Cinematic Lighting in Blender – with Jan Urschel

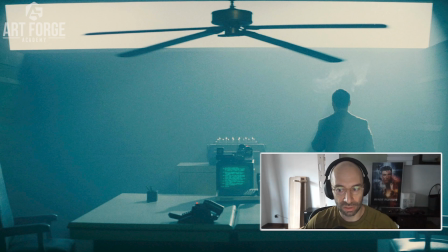[4:01]
Different directors, different cinematographers, different genres, different eras during which movies have been made have a very different look, and that's still generally all considered cinematic lighting, even though it's made by completely different people during a completely different time in different parts of the world.
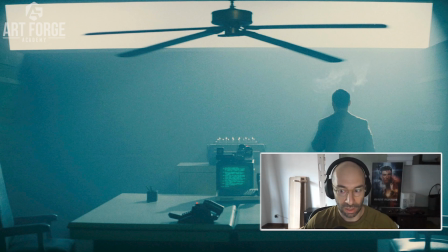[4:19]
A lot of this is also, on top of everything, driven by evolving technology and trends, and we will see that the camera technology, sensor sensitivity, has a big impact on actually how movies look in general.
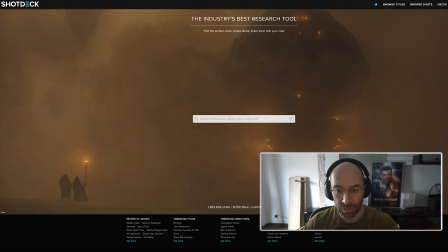[4:34]
So next up, we're going to look at some examples. Luckily for us, looking for references and study material is easier than ever with the internet and all. One such fantastic resource is ShotDeck. Of course, there's many more, but for the sake of this short video, I want to kind of focus on this one because I think it's one of the best.
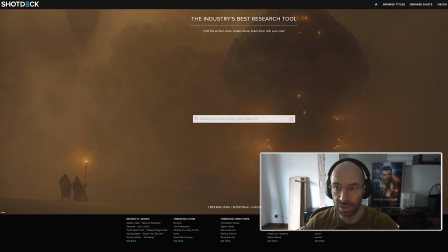[4:53]
So ShotDeck is a search tool that is used a lot by the movies and games industry to look for movie frames. And the power of it is that it not only has millions of screen grabs in high resolution, but also it has a great tagging system.
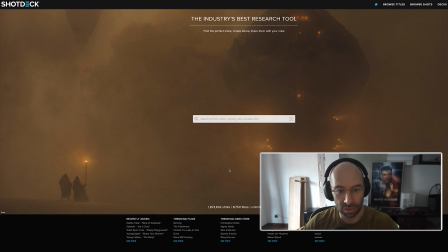[5:11]
So you can search for all sorts of stuff, technical details, names of people involved on screen, and then you can filter out and find stuff very quickly. So we want to, of course, look at some great cinematic frames. That's the best way to learn from the masters, right? And of course, we look at cinema.
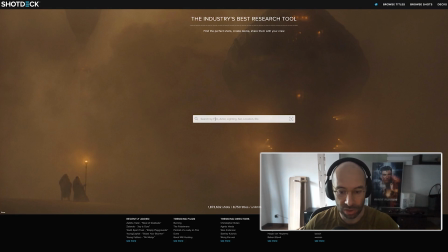[5:30]
There's also like TV and commercial images in here, so we'll find a lot of different kind of stuff.
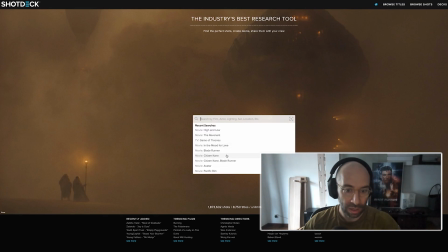[5:34]
I want to to go a little bit back in time and look for a classic movie like Citizen Kane. So this movie was done in 1941, like a very different time to today, almost going on to 100 years almost.
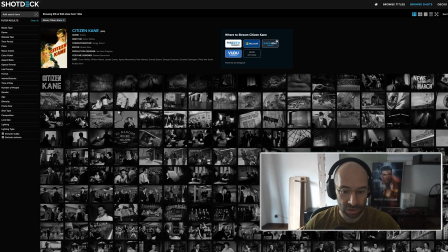[5:49]
Back then, of course, camera technology was still not as fantastic as it is today.
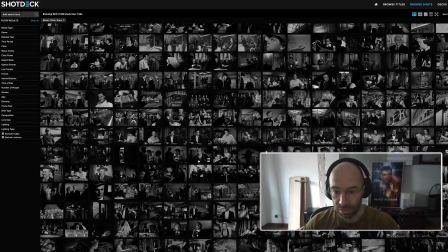[5:56]
Therefore, the lights on the set had to be cranked up a lot, which resulted in a lot of very high contrast images, and also kind of had an effect on the costuming and everything. A lot of like very strong contrasty clothes for readability's sake.
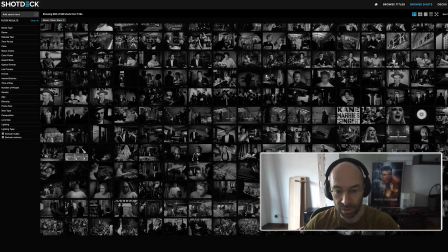[6:12]
Sensor sensitivity of the cameras was generally quite a bit lower. So in order for the camera to extract detail, there needed to be a lot hotter lights, a lot brighter lights, which resulted in, for example, shots like this. You have, again, very strong light in the character, but you also have very deep blacks. And again, it results in a very contrasty picture.
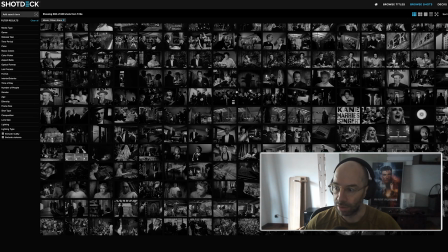[6:35]
And over time, let's jump to something probably a lot of people in the industry know very well,
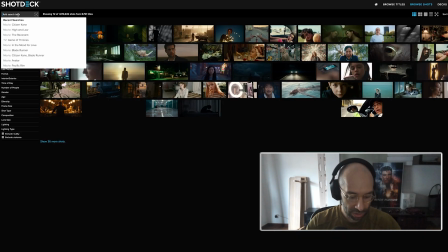[6:42]
which is Blade Runner from 1982.
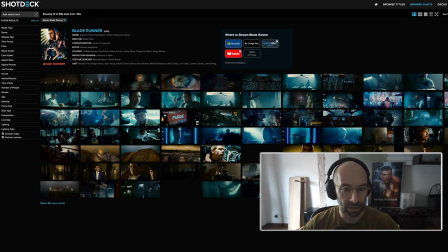[6:45]
We will see kind of which is often used as the peak of cinematic lighting.
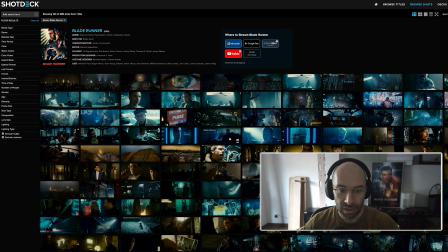[6:52]
It still retains that very high contrast look. If you look at scenes like this one here, of course it's kind of on purpose,
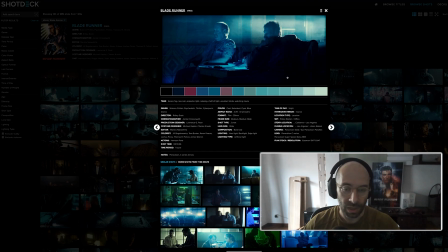[7:00]
because it's kind of like a modern film noir, a modern detective story, a whodunit kind of thing. So it helps to emphasize that feeling of mystery and drama. But here we can kind of see still like similar lighting techniques, like very contrasty images.
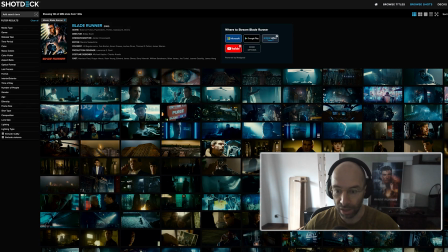[7:15]
This was still very much pre-CGI, so everything is done optically.
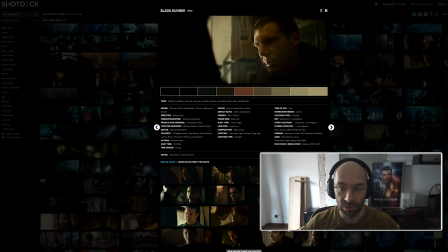[7:20]
We can see these really great high contrasty images, and often this is kind of used as
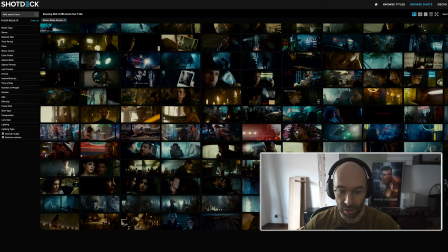[7:26]
a benchmark for this kind of like future dystopian look, high contrast, great cinematic lighting, lots of backlighting,
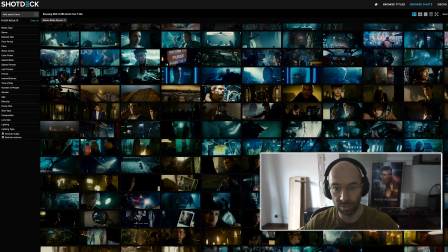[7:35]
but very, very readable. If we kind of look at it from this like zoomed out way, like you can always kind of see what's going on,
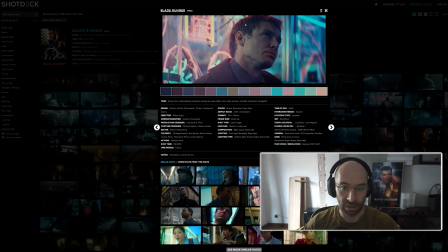[7:43]
who's in the shot, and great like use of like different kind of color lights here. Then we can also look at something like a different, which is a love story, In the Mood for Love, Wong Kar-wai's movie from 2000.
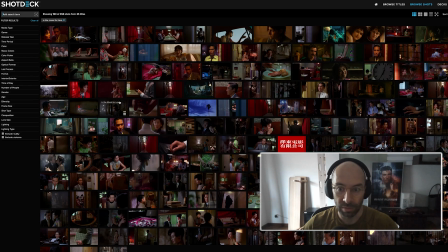[7:56]
Also fantastic lighting, fantastic choice of framing and color. Here we can also often see how lighting is used and how color
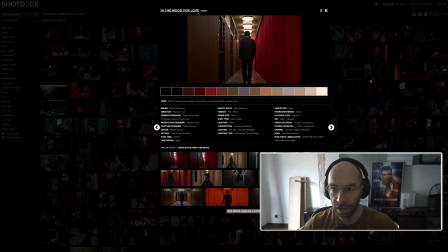[8:05]
is used to emphasize the kind of state that the characters are in. Here are very good examples of this kind of top-down lighting to show,
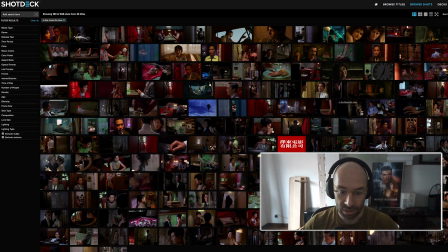[8:15]
again, the characters' motivations and emphasize them. And also readability. Most of the shots in this movie are really, really great.
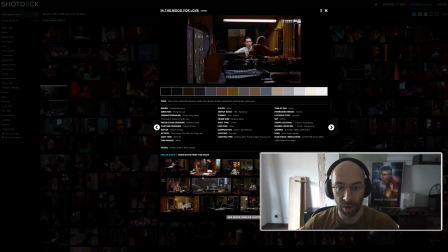[8:24]
Here you can really see kind of the character's face really pops out against, and his white shirt pops out against the rest of the scene. But we can still see the kind of silhouette of the character he's talking to.
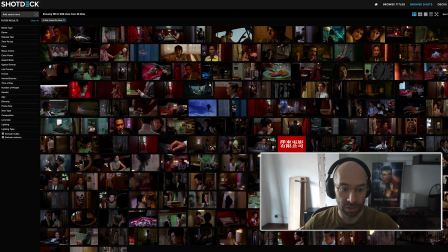[8:36]
So this is still, I think, what people would generally consider as, oh, that's cinematic lighting, right?
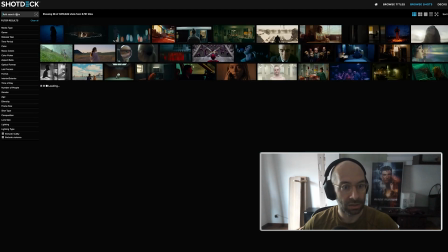[8:41]
What has happened, however, in the last, I think, 2 decades is that
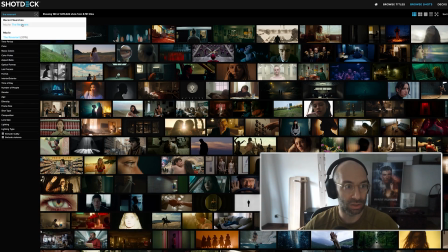[8:46]
as kind of the sensor technology and camera technology kind of evolved, we have seen a lot more very naturalistic lighting.
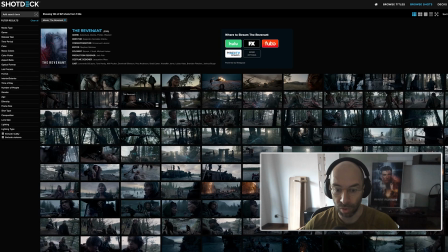[8:55]
A lot of movies kind of employ a technique where they only use the available light. I'm not 100% sure that is what happened with the Revenant, really, but it certainly was made to look that way,
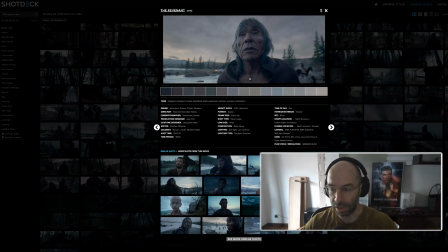[9:08]
where you don't really feel like you have like a, well, typical kind of cinematic lighting setup with like rim lights and all sorts of stuff, but it feels very much like the sky itself, or whatever available light sources are in the scene, whether that's like I don't know, like a bonfire or like candles or whatever.
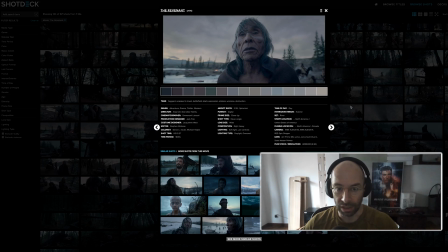[9:27]
They kind of drive the lighting, or that's actually all the lighting there is.
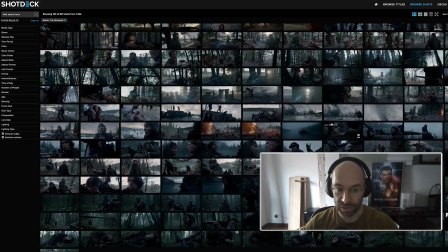[9:31]
Again, with very sensitive kind of sensors that are available in digital cameras these days,
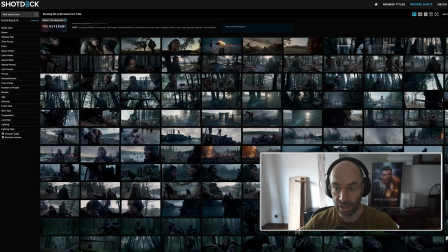[9:36]
they can pick up a lot of kind of light that previously, like let's say during Citizen Kane days, the camera would have never picked up. Like a scene like this probably would have been just completely black on a camera from the 1940s. But now we can actually shoot scenes that are like driven by
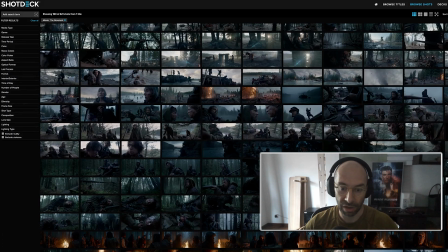[9:55]
single light sources that are very far away, or even moonlight, which
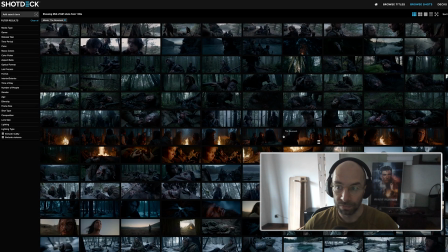[10:00]
of course resulted in a trend of, I think very famously in an episode of Game of Thrones, where the scene was so dark that most people with their like poorly or non-calibrated TVs could not see anything on screen at all. It was just black. Of course, in cinemas it's better because most cinema screens are calibrated, but still, it's still a very much a challenge to like get a very readable image out of this, right?
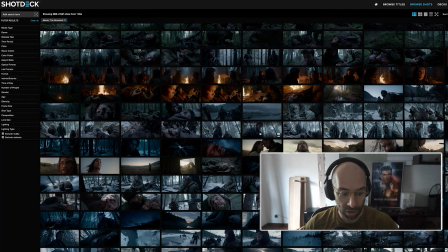[10:25]
On the one hand, it's great because it gives more kind of ways to express the cinematographers or the director's intent with these kind of technologies.
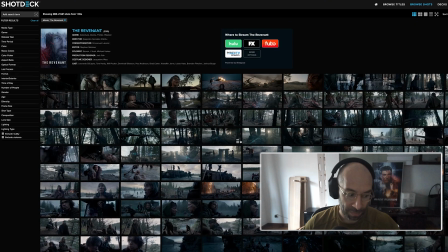[10:36]
But of course, it kind of makes you think about, okay, what does cinematic lighting mean? Is it really all about readability, or is there more at play now? So these are a couple of examples which I think kind of illustrate like there are different ways to approach cinematic lighting,
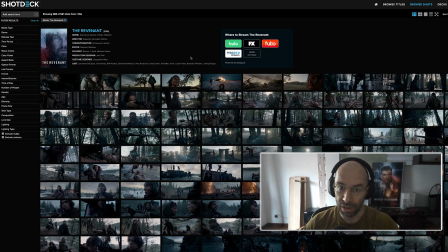[10:54]
different looks, right? And I think at the end of the day, if we kind of remember what cinematic lighting is set out to do, which is kind of serve the readability, serve to direct the focus and where the audience should look,
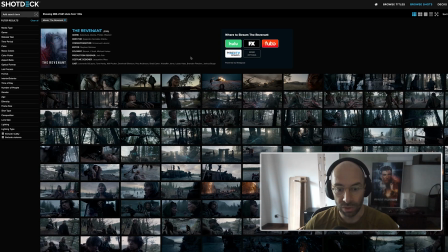[11:09]
communicate the feelings, the mood and the emotions, right? We do realize that we have a wide variety of possibilities to use cinematic lighting and help us tell our own stories.
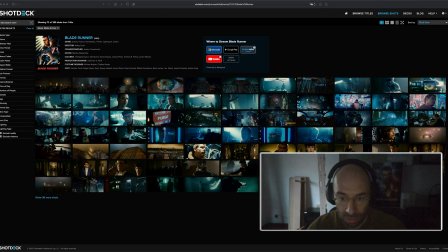[11:22]
Now we're getting into our little hands-on demo. So I'm going to demonstrate how I usually do lighting studies, or how you at home can do lighting studies as well to get better at cinematic lighting. So I've chosen to use a still frame that I'm going to try to replicate in Blender.
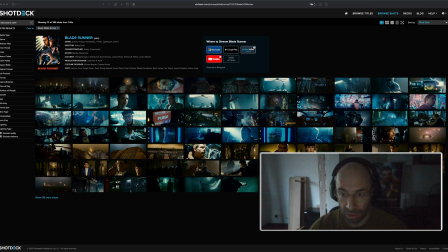[11:39]
I'm just going to choose Blender and 3D application because that's how I usually work. And of course, you can do this kind of study in Photoshop or any other kind of painting app and paint it straight up. You can do it in any other 3D app as well.
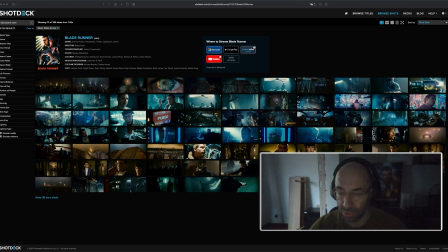[11:56]
It's just about noticing and analyzing and observing what's in the frame and how you can get a similar result. So I'm going to use a frame from the movie Blade Runner, just because big fan, you can see the poster behind me. And I'm also going to choose a scene that where we can really control the light as well,
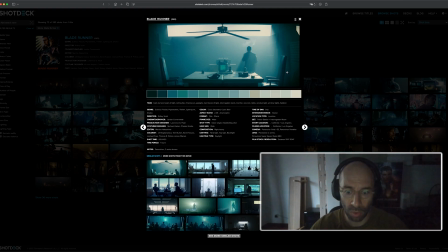[12:14]
and control the scene more than, let's say, like a big open forest or anything.